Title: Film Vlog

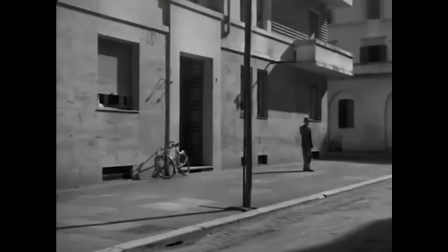29s
The first thing I want to analyze is Antonio's decision to steal the bicycle. As Antonio paces back and forth, take note of the pole that stands between him, the door, and the bicycle.
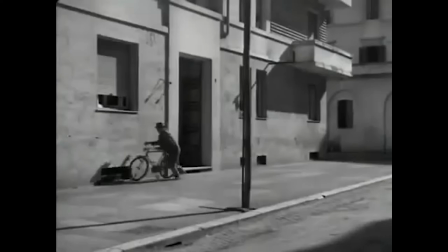40s
This represents the fine line that he decides to cross when he steals the bicycle. On the right side, the side commonly attributed to good, he is still battling his morals.
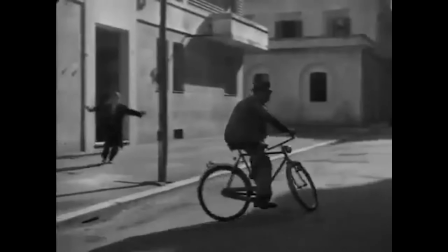51s
On the left side of the pole, he has made the decision attributed to evil.
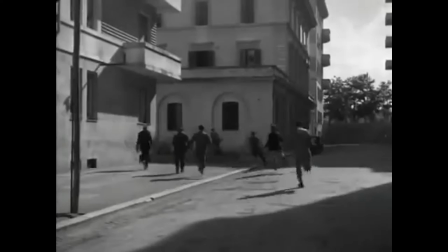56s
Accompanied by the shouts of the men chasing him, mainly,
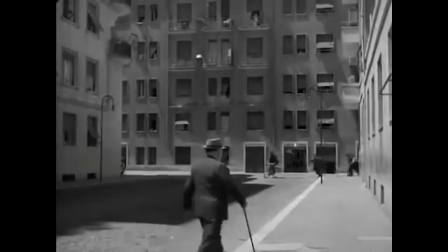61s
Victor De Sica, the director, is able to capture the chaos of a situation,
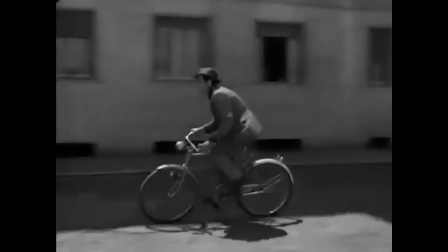65s
and then as the dolly pass Bruno,
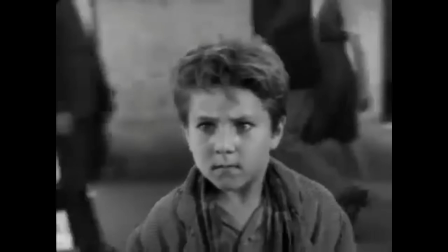71s
it makes it seem like the audience is zipping by and we're there chasing after his father,
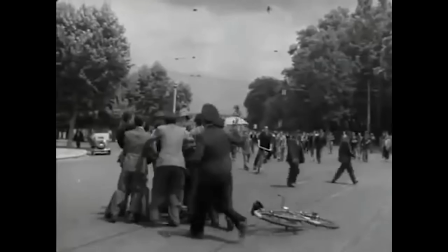76s
and the cutaways to Bruno, that's when we're able to really see the health cyst that fills his body as his father is taken down.
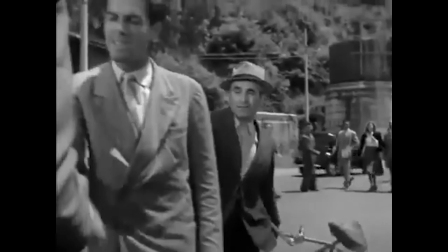86s
The sequence of shots and reverse shots between his father and
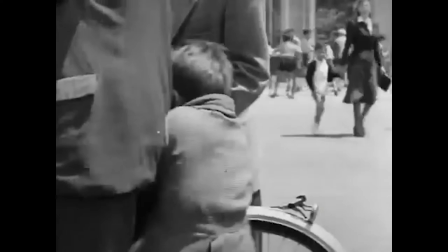90s
Bruno really shows how emotional the situation is and how helpless Bruno is.
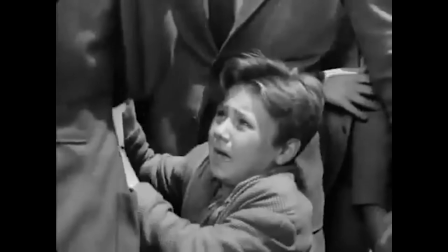98s
If you look carefully, you can see that the audio doesn't match the movement of the
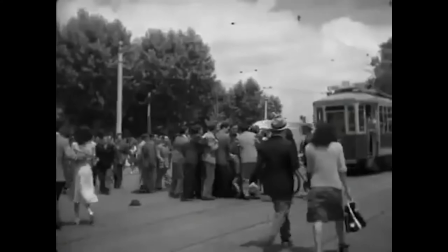104s
actress's lips and this is a result of post-dubbing of sound which was a necessity of the Italian neo-classic era.
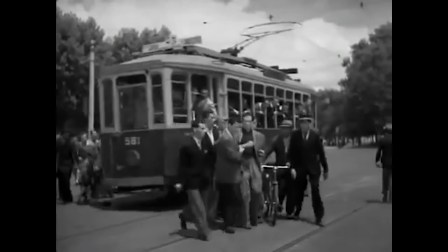111s
Since it was commonly shot on location, in the streets of Italy in this case, it was nearly impossible to eliminate all the sounds you didn't want,
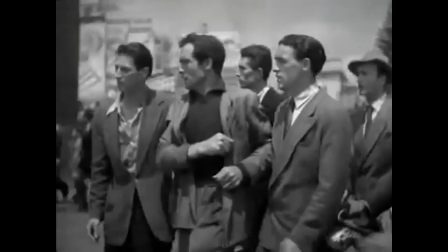118s
and to be able to clearly capture the audio you wanted.
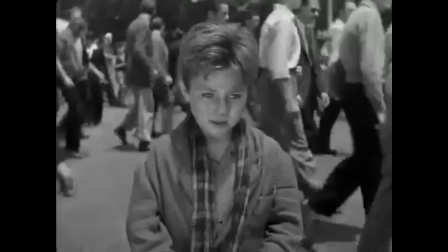122s
And this is really apparent when he's hitting his hat, and he's the only pa-pa, pa-pa-pa in this situation. Thanks for watching, and drive safe, and hope you enjoy your night, or morning, or whenever you're grading this, I guess.